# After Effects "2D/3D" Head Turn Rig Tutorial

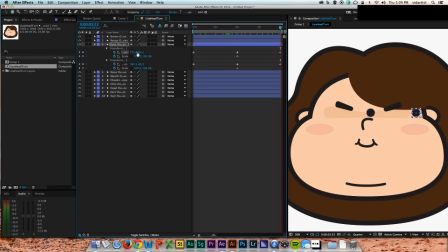But that's kind of how it goes. Once you get all the pieces moving together, it really starts to sell the effect. You can see you want those eyes to sort of thin out a little bit, get closer together once you go to the left and right.
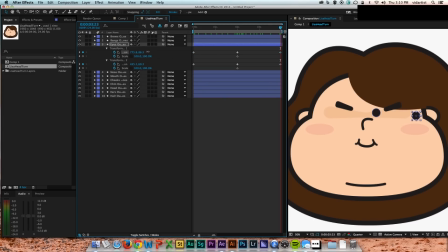You want to move them up and down slightly because this just sells the 3D effect a little bit more. The outside eye will drop down a little bit if the face is round. And so here I speed through, and I basically do the exact same principle with all the other elements.
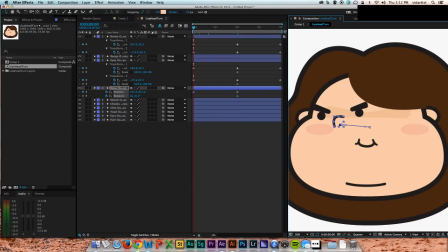So brows, nose, and I just tweak rotation scales on different things.
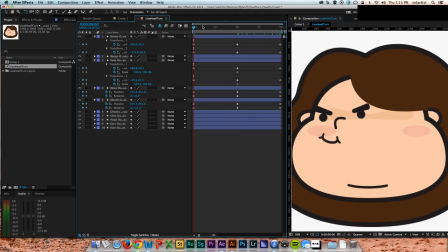Just whatever that element needs to look right, I'll do. So the mouth, I did a little bit of rotation. The double chin line, I did a little bit of rotation and position to. The head was probably the most complex thing.
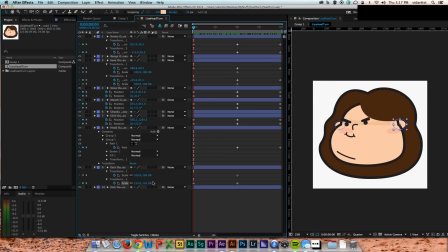I actually changed the path of the head to make it to sell that turn. The ears were scales.
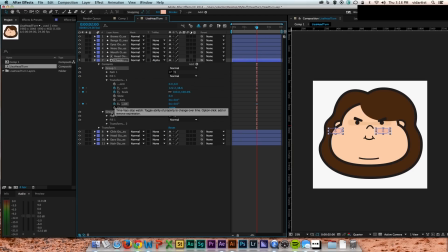The rosy cheeks were just a position and rotation.
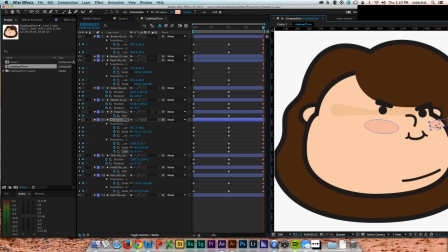Just following the eyes, really following that same guideline that the eyes were making. So as you can see, it's already starting to come together.
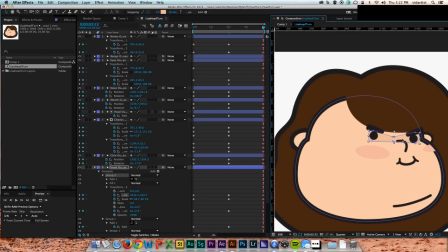I haven't even done everything yet. I adjust the shadow of the eyes. I think I move on to the bangs next.
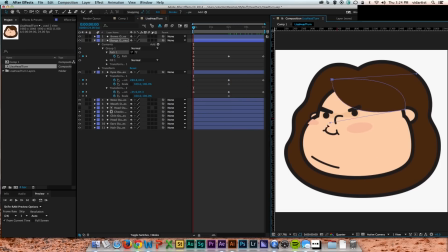The bangs were sort of like the face. I had to adjust the actual path of the shape.
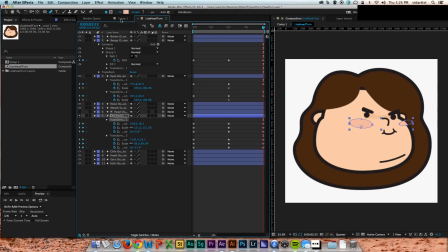I actually end up adding another piece of hair there just because she looked too bald when she was looking off to the left.
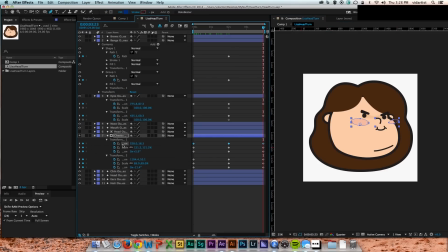And then I go back in and tweak the face just because the cheeks really shouldn't be there on the outside of the turn, so I soften that edge.
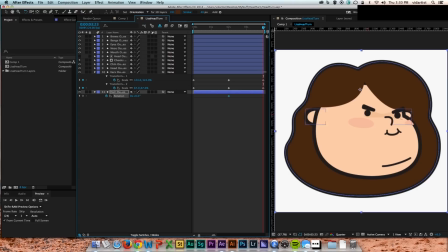I'll do the hair. I did a little rotation and position on the hair.
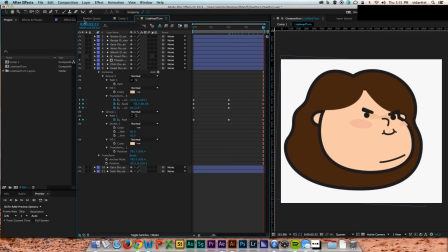And there you have it. That's pretty much, and then I start to preview it, and that's pretty much your full turn. You have a full turn to the left and to the right. Which is pretty cool.
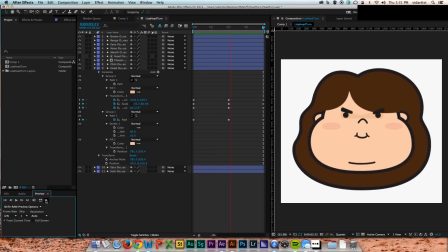Already looks pretty cool to me. And that was not much work to sort of get it to that position. Just a little bit of moving elements left and right and positioning them a little bit.
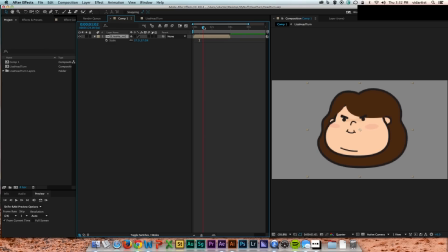So now we go back to our, what I'll call our character comp. And this is where your whole character would live. So you just have the head comp right here.
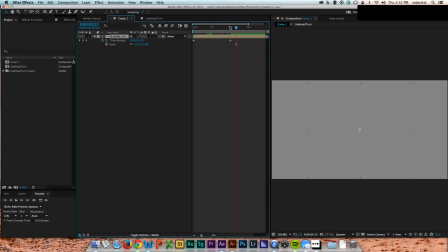I put a time remap on that because that's how I'm going to be able to control it more easily in the character comp.
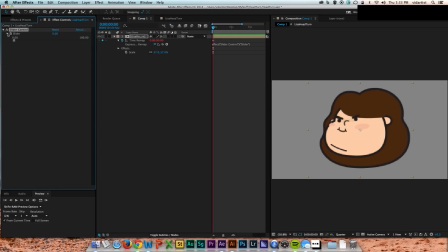I'll be able to rotate the head exactly how I want to. So I add a slider control to the head comp. And slider control, if you drop down the slider, it actually goes from 1 to 100.
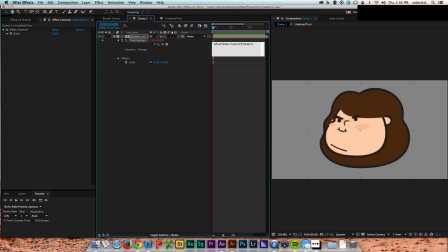So I pick whip my time remap to the slider control, and then I divide, and at the end I just hit divide by 25 because my head comp's 4 seconds long.
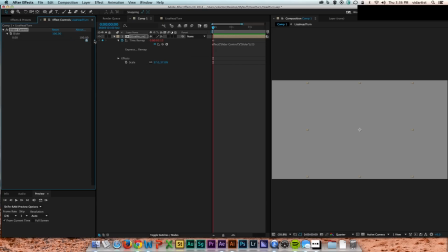And the slider goes to 100, so 25 goes into 100 four times.
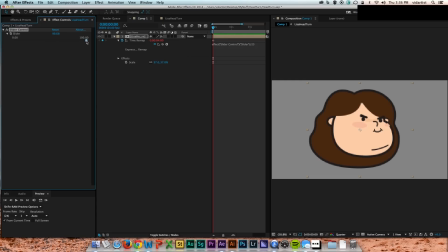I actually ended up having to increase it to 26 just because the head was disappearing at the very, very end, and it was bugging me, so that seemed to fix it. So now as you see, as I move the slider to the right, she looks right, move to left, she moves left. I can now keyframe this slider
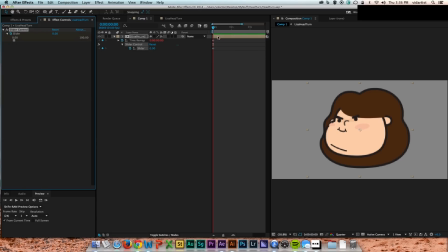and make her move as quickly or as slowly as I want her to turn her head. I have full control over the speed, and I can also ease in and ease out of head turns, which is very nice.
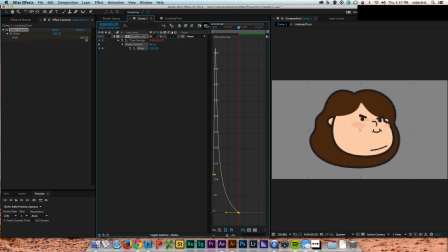Makes it just look a little bit smoother. See how that put a little ease on the end, and then she turns a little bit smoother. And that, to me, is looking pretty darn cool, if you ask me.
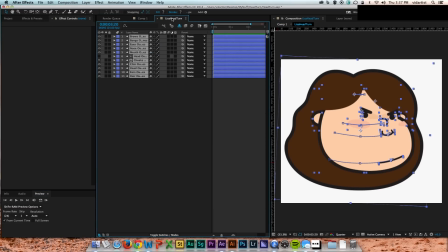And then here I go back in here and I just tweak things a little bit. I sort of parent everything to the head.